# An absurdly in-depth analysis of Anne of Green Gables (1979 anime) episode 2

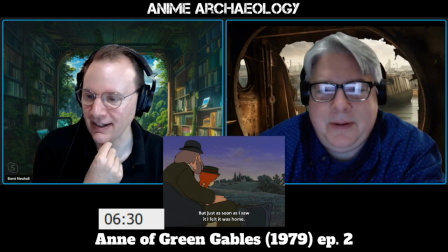It's a neat thing, you know, where it's like, okay, you know, you got to figure out some way of doing it.
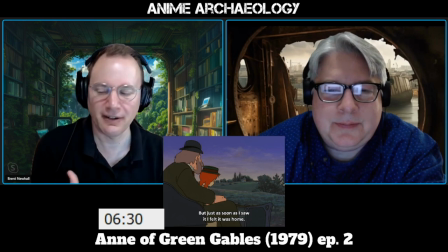And I remember when I first saw that, I thought, oh yeah, that must be Green Gables. You know, it works. Yeah. Oh, yeah. God, I feel that tight.
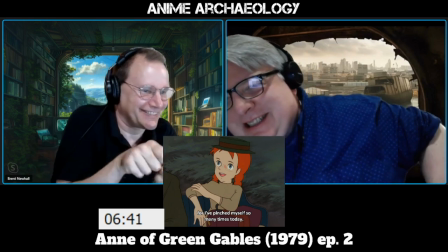Oh, stop twisting. Stop twisting. Oh, God.
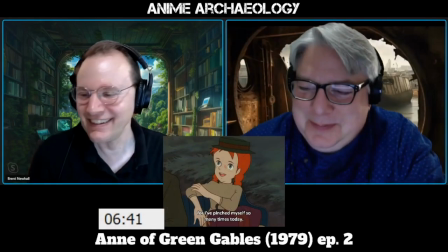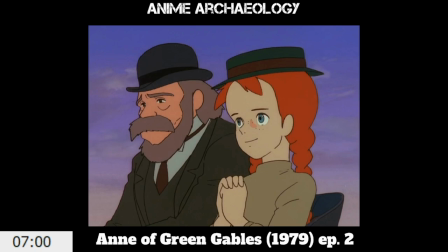Yeah. Those two expressions just perfectly sum up both of these characters at this moment.
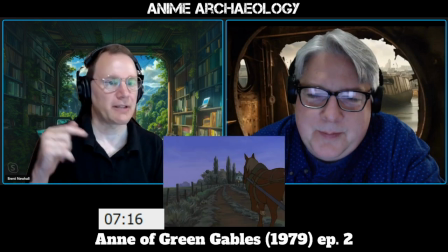Yeah. And actually, to that point, that's actually really smart visual storytelling.
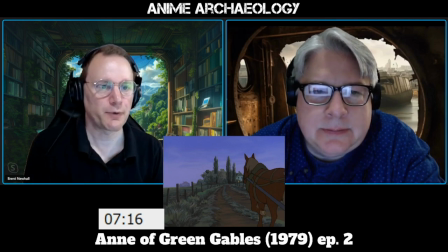We have all of this ups and downs of Anne's emotions and so forth, and the last close-up we end on
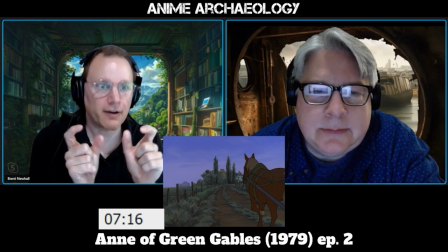perfectly encapsulates their, you know, feelings, so that when we now move to Green Gables,
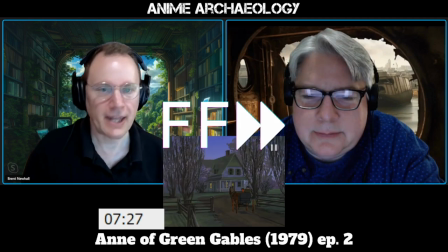we know the emotional stakes of that. Right. And again, just see how much they're just letting this play out.
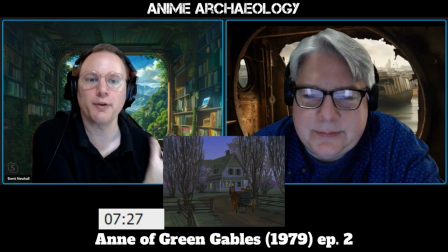No dialogue, no music, just we're slowly moving up to that house, making the audience wonder what's going to happen. Like, yeah. How is this going to, you know, we know it's not going to end perfectly, probably.
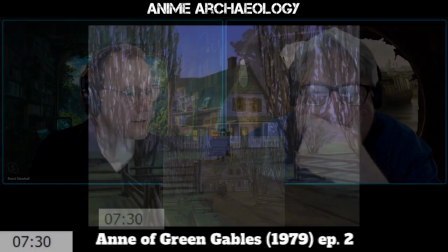Also note the detail here. Note which windows have lights in them.
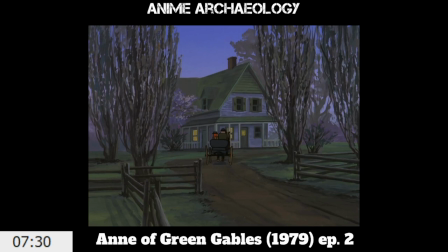Right. Just the ones on the ground floor in the, what would presumably be like the living room, kitchen, dining, you know, the area where you're welcoming guests.
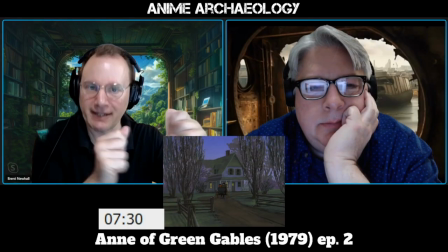So we know they're still expecting Anne. Well, expecting Matthew.
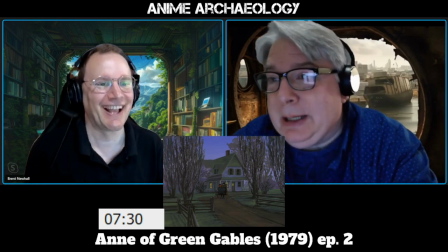A boy. Yeah, a right. Boy. Yes.
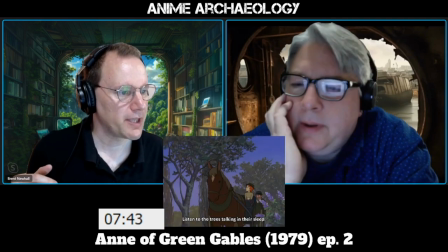I do really appreciate here how you get, they stop and you hear the sound of the wind in the trees.
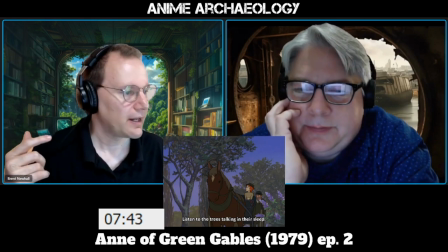The wind, yeah. And Anne notices it too.
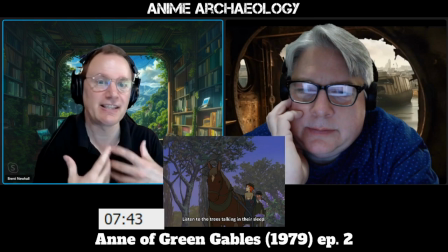But you also just see her looking around, and just that sensation of being in this new place and her trying to absorb it is very strong.
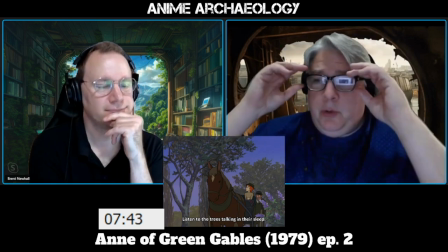And at this point, I feel like the audience has enjoyed thoroughly the first episode of just going from A to B. Yeah.
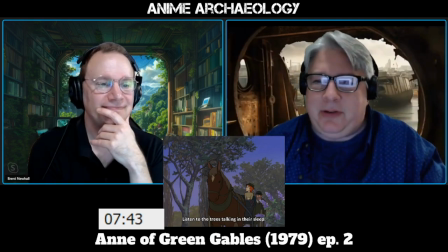You know, going from, you know, from there and just going up and the ups and downs. And you realize we all know what's going to happen next, right? Yeah. We all know what's going to happen as soon as they walk into the door. So you're kind of feeling like, almost like, No, Matthew, get back in the thing, get back in the buggy, and let's just keep going.
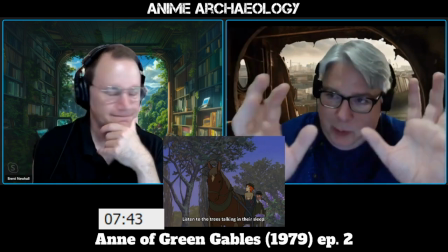Just keep going. Just go. Uh-huh. We want that happy joy back and forth, you know, going.
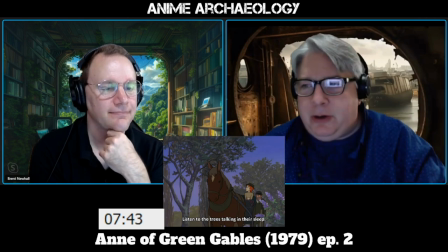But we know we have to move forward, and it's just kind of like the trees are like almost as if trying to warn Anne.
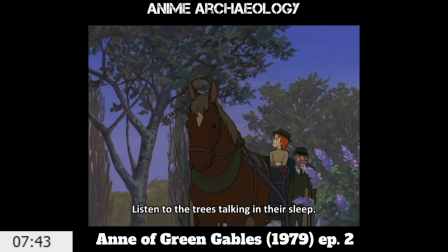I'm just like, all right, here you go. You know, yeah. Be careful with what you wish for.
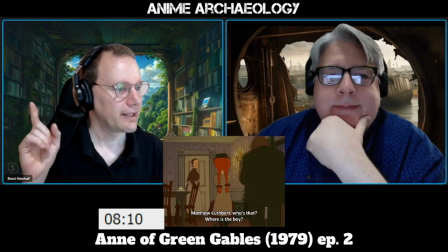100%. Okay. So, initial reaction from Marilla.
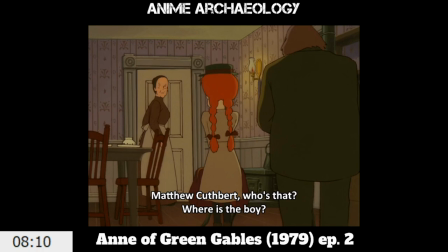They don't beat around the bush here. You know, her first reaction is, who's that?
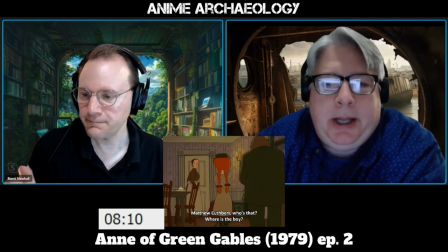Where's the boy? Right. You know, not like, oh, hi.
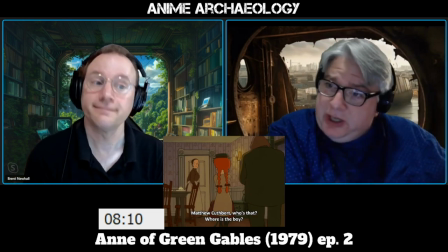You know, why don't you have a seat over here? Let me talk to Matthew for a moment.
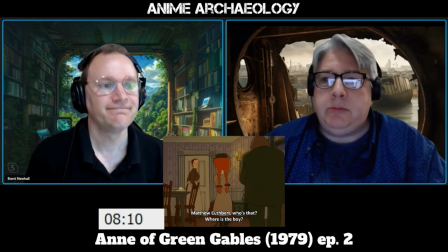No, it's very much a blunt, who the F are you? Yeah. Almost. You know, it's just like, hi. Yeah. You know? Yeah. You're absolutely right.
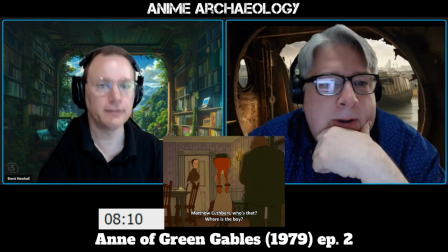Not addressing Anne at all. Yeah. There we go. It's entirely to Matthew. Yeah.
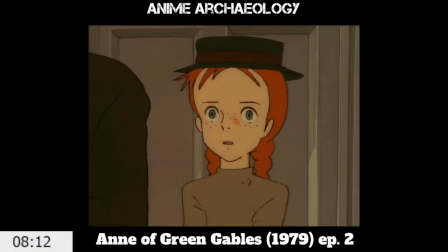Yeah. There is Anne's immediate reaction.
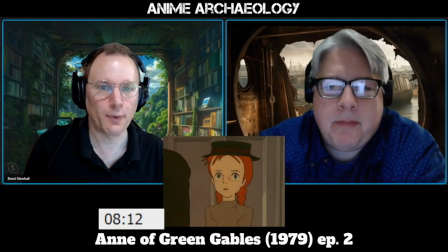She knows exactly what the implications are of this.
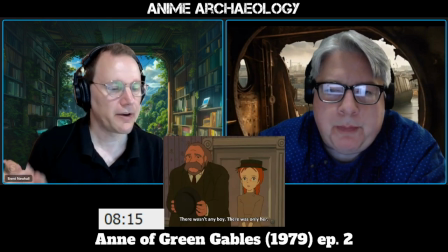And it should also be noted here, her reaction is effectively shock.
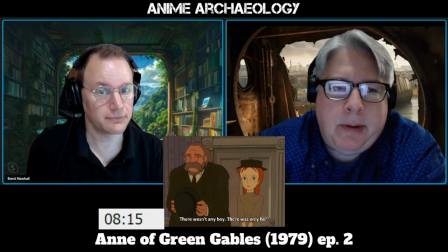She's not complaining that she's not being talked to. Right. She's not flying off the handle. She's just processing. What does Anne do? She looks at Matthew.
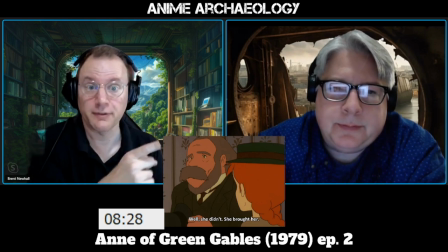Right. You know, you're the adult. You need to fix this. Yeah.